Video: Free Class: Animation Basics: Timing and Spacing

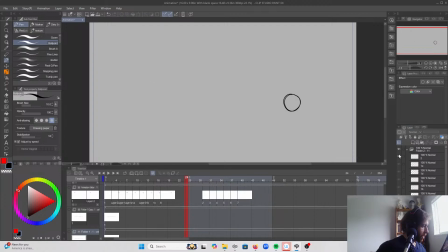(16:36)
What I'm going to explain next is the most basic
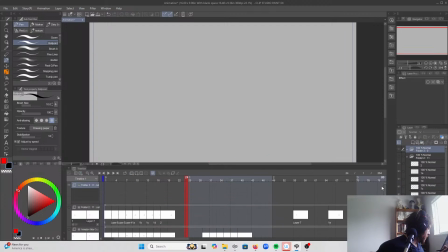(16:44)
animation exercise that every respectable animation school is going to start you doing, ideally from day one, and that is the bouncing ball.
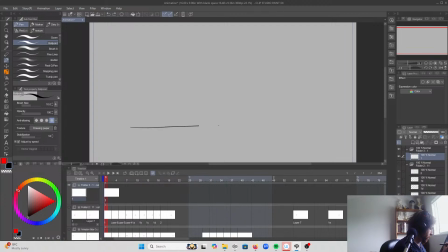(16:59)
So to draw it out real quick, I have the ground, I have a ball, it's going to fall, then it's going to bounce up, fall, and then bounce off away.
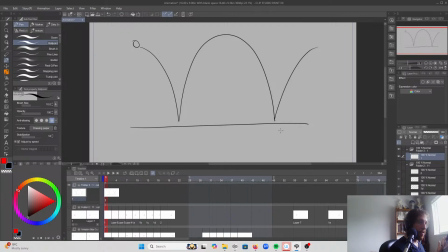(17:20)
So to make this look believable, I need to use timing and spacing. So I'm going to keep this path up here. I'll make it a little bit cleaner.
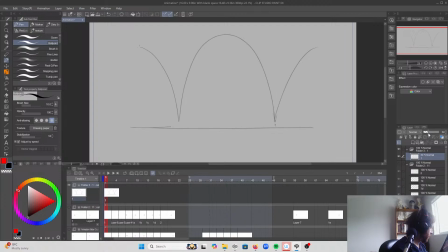(17:40)
And knock down the opacity.
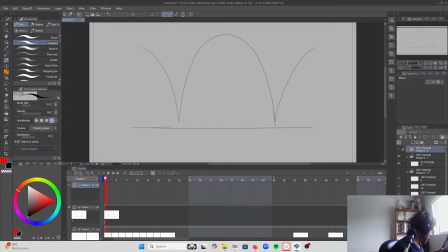So I'm going to start with what's called the keys. So these are the drawings that have to be there for the animation to make sense.
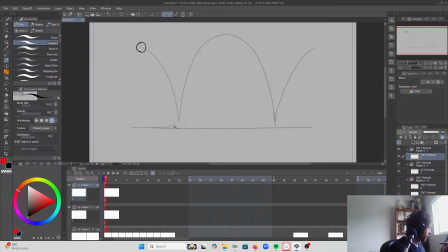(17:56)
So the ball starts, it lands, and I'm going to squish it a little bit when it lands. That should be on another frame.
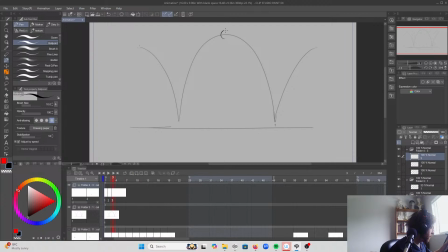(18:13)
Then it reaches the peak of its arc before landing again,
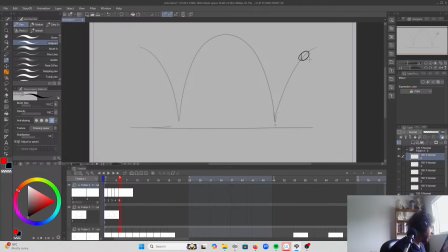(18:28)
and then bounces away. So if I flick through this, land, up, land, up. Anticipation is like we anticipate what they're doing.
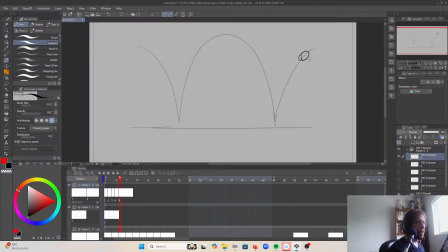(18:48)
I'm not sure what that means. I'm not covering anticipation today in this lecture. That is one of the principles of animation, but today we're focused on timing and spacing.
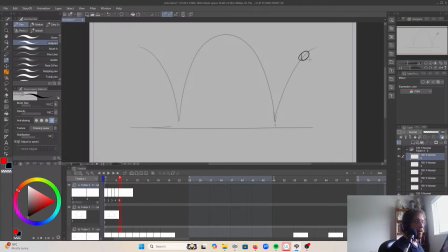(19:05)
Okay. So now I have to add the in-between drawings so it doesn't just bounce, so it doesn't just pop around, so it actually flows like an animation should. So what I'm going to do is I'm going to use timing charts,
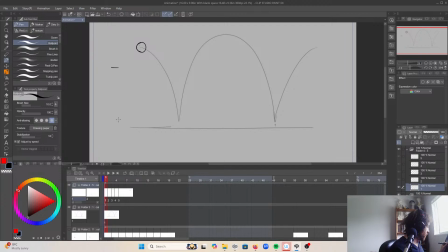(19:22)
like the one that we did for the ball rolling across the screen. So I'm going to assume that this ball, when it's going down, is just starting.
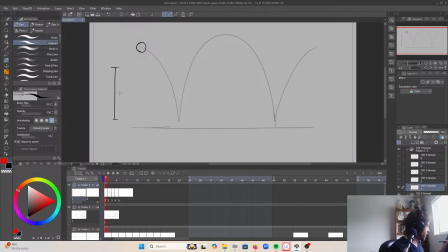(19:40)
So when it's just starting, I'll put one in the middle, one drawing in the middle. But when it's just starting, that means it needs to ease into the movement. It needs to speed up. So one here and one here.
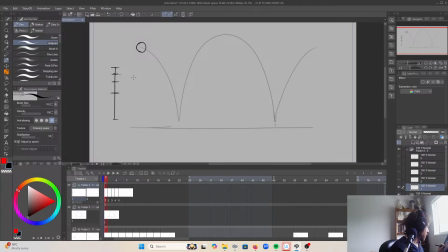(19:59)
Then here, the ball has landed.
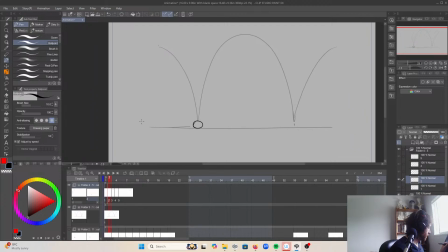So it's changing direction. When something changes direction, it needs to slow in again.
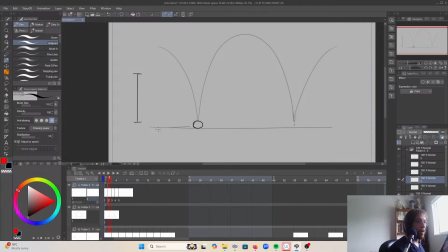(20:17)
Sorry, I'm referring. What will they do? By the way, I'm Romanian. Um, okay. What will who do? Anyway, I'm gonna keep moving on.
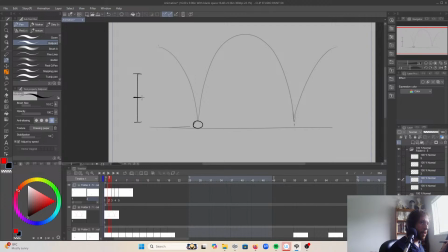(20:33)
Um, so I still want to keep one in the middle, and we're going to slow in. So changing direction again, just like before.
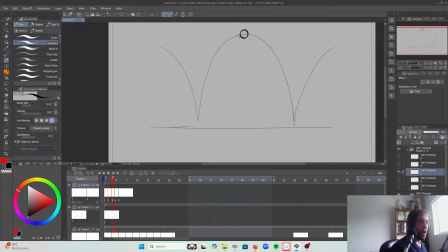(20:46)
But now, when the ball gets to the top, its inertia is running out. It's going to change direction, so it needs to slow down before it can change direction.
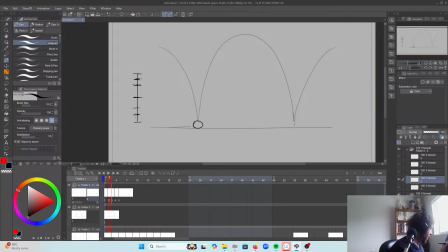(21:00)
So that means I'm going to add those drawings there as well. And when the ball goes down, this is the same as when it went down the first time. It's changing direction, so it needs to slow down, but it's going to hit that bottom full force.
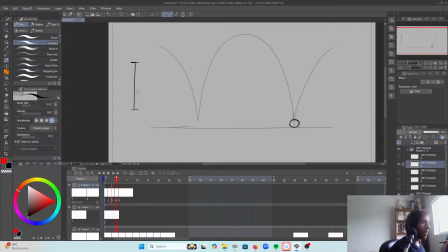(21:22)
And then as it bounces, same process again. It needs to build up speed, and then it slows down at the top of its arc.
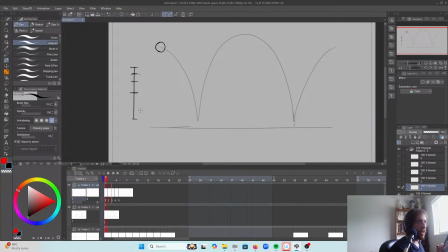(21:36)
So these timing charts tell me which drawings to make as I'm going forward. Because I don't draw my frames in order. I draw them in an order that makes it easier to do. So it's easier for me, if I put on my light table especially,
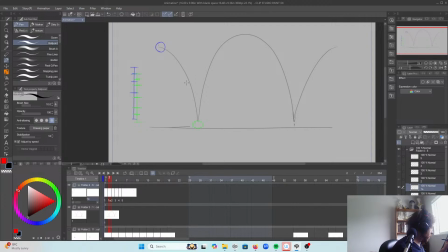(21:56)
to eyeball the ball being halfway in between than it is to, say, start here and know how far away to put that.
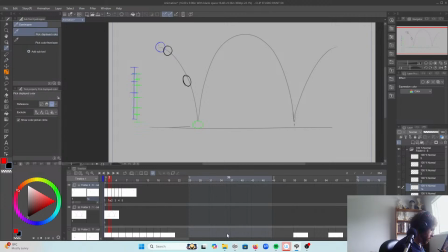So that would be this drawing that I just drew.
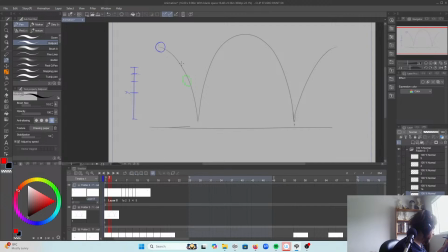(22:30)
And then the next one is halfway in between that.
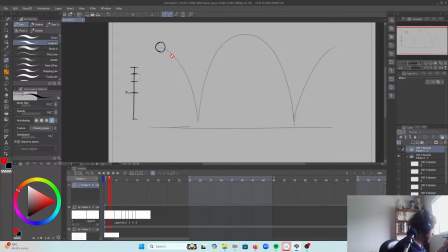(22:38)
And
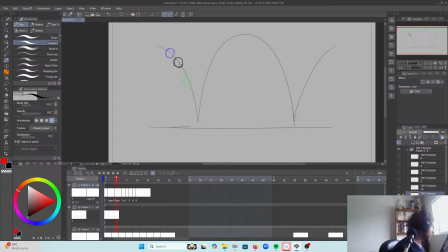(22:43)
halfway in between that. So the spacing is getting further as it goes.
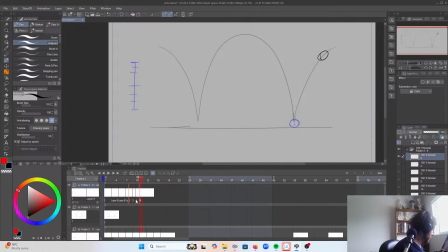So now going the other way, I have my ball has hit the ground and now it's bouncing. So once again,
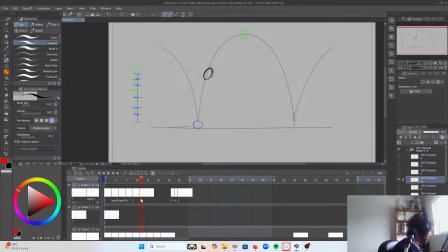(23:15)
start from the middle, and I stretch it out a little bit to make it, you'll see why I stretch it out. It looks better. Then halfway between,
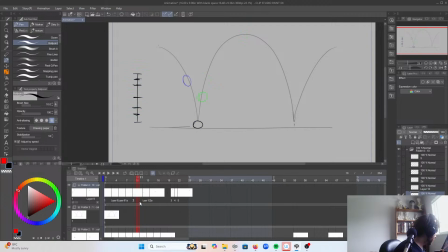and halfway between.
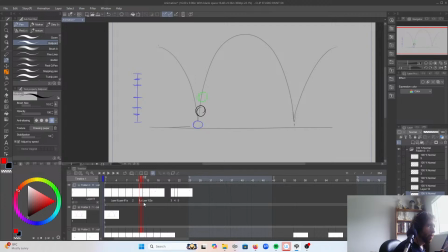(23:47)
You know what? You make key posing, I mean principle. Sorry, Penguin, I'm not following you. You know what? As I'm doing this, I realize I don't want it to slow up, start that slow, because it needs to have that springiness to it.
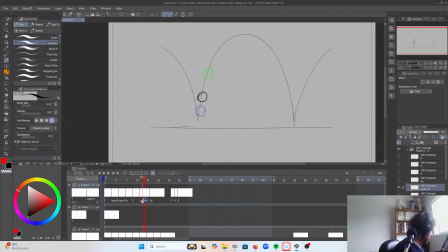(24:06)
If I go that slow, it's going to look too slow. So I'm going to get rid of that drawing. Which actually allows me to illustrate a point. Actually, no, it doesn't. Just get rid of that one.
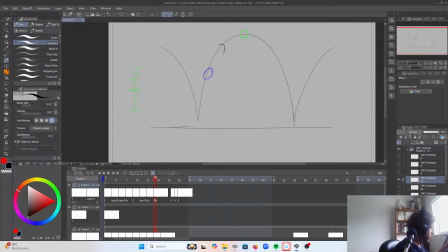(24:25)
And then I need to slow in to the top of the arc.
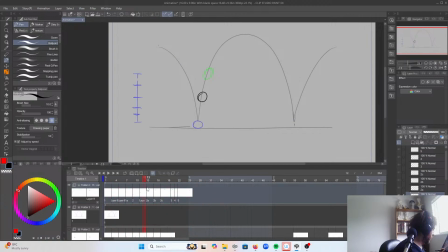(24:45)
So you can see it. The bounce looks kind of natural. And let's keep going.